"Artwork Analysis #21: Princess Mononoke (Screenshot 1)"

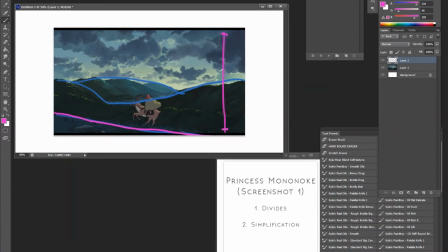[4:01]
Notice that the ground that he stands on is very, very tiny, whereas the rest of the landscape is huge on the canvas.
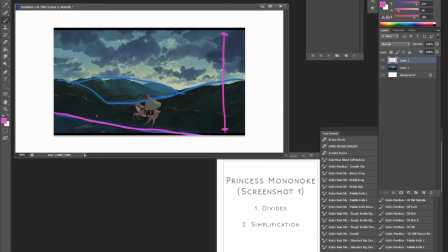[4:19]
That means that this particular piece will immediately feel really tall. There's a sense of scale to it. And all due to the fact that the main
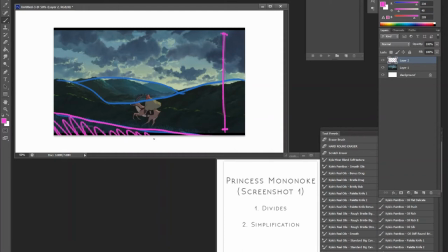[4:34]
ground is such a time, it's only taking a very small fraction of the piece. You get to play around with this when it comes to your compositions.
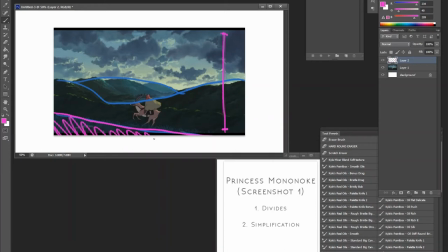[4:48]
Always know where your ground is, even if the ground isn't present in your composition. You want to know and really ask yourself why you have it that way. And it doesn't have to pertain to ground either. Look at the sky.
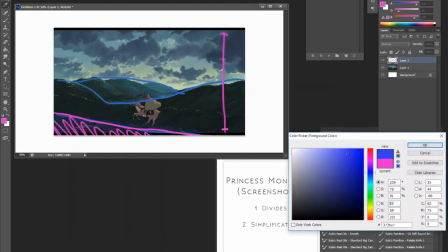[5:05]
Look how big the sky is compared to, oh, I need a different color here.
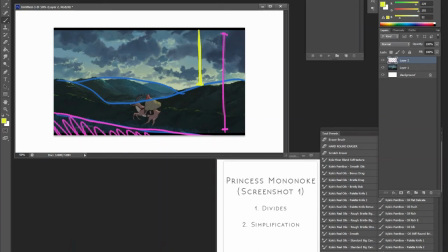[5:17]
Look how big the sky is compared to even the rest of the mountains here. So the mountains are here, two is the sky.
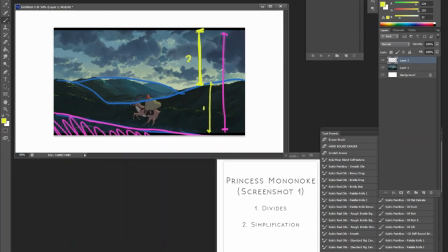[5:31]
So immediately you kind of get the sense that, oh wow, the sky is so, it's so big in this composition. So you get the feeling that this is such an epic scene because,
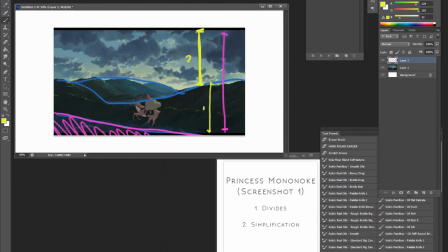[5:49]
well, skies are something that Ghibli likes to utilize in their movies because they give a sense of ominous, they give a sense of there's something to explore, there's a greater world out there that we don't even know about. And in this case, there's this particular shot,
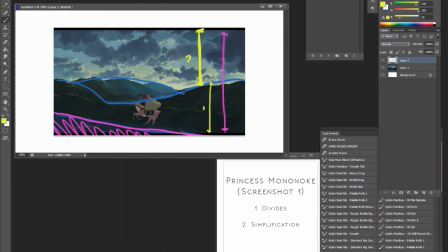[6:09]
there's epic music being played while he's on the deer or whatever you call it, the elk rather. And you get the feeling that this is a big world.
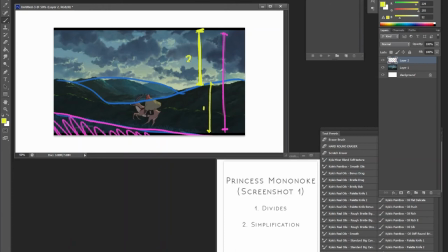[6:22]
There's an adventure that's about to happen for this character. And it really, again, the fact that they didn't have to really resort to a portrait, a pan shot, to create the sense of verticality, gives just how masterful.
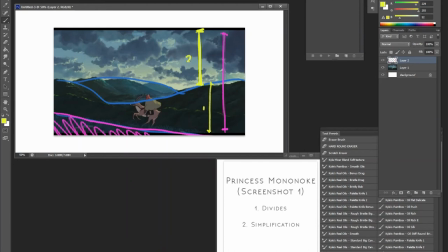[6:41]
Even something this simple, this fundamental, the idea of dividing your composition in such a way that creates the immediate impression. And of course, in animation, you have potentially just a second to create a certain impression.
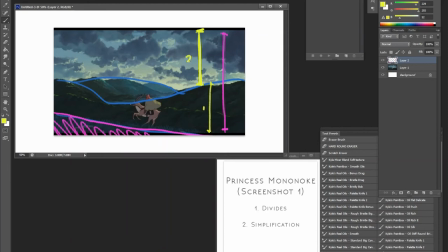[6:58]
So you want to be able to capture the audience's imaginations right off the bat. So the second thing I want to talk about is simplification.
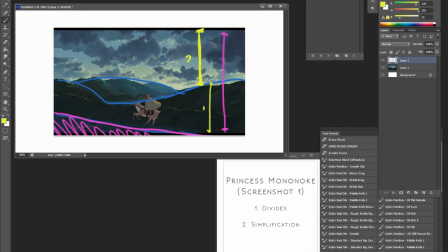[7:13]
So one key thing to note is when people like to praise Ghibli for something, it tends to be the landscaping. The landscapes, as you can see, can be very complex.
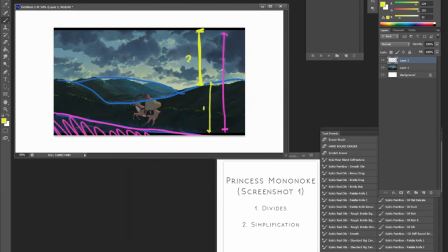[7:30]
And I always say you want to simplify, of course. And why does it seem like Ghibli can get away with these super detailed landscapes for their animation? Very simple.
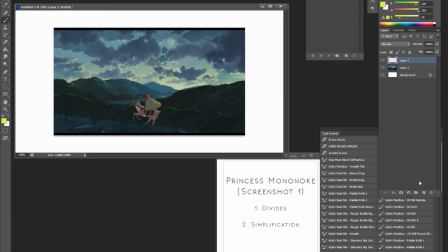[7:45]
It's because they reverse the idea of simplification. The character here is simplified, whereas the rest of the piece is very, very complex.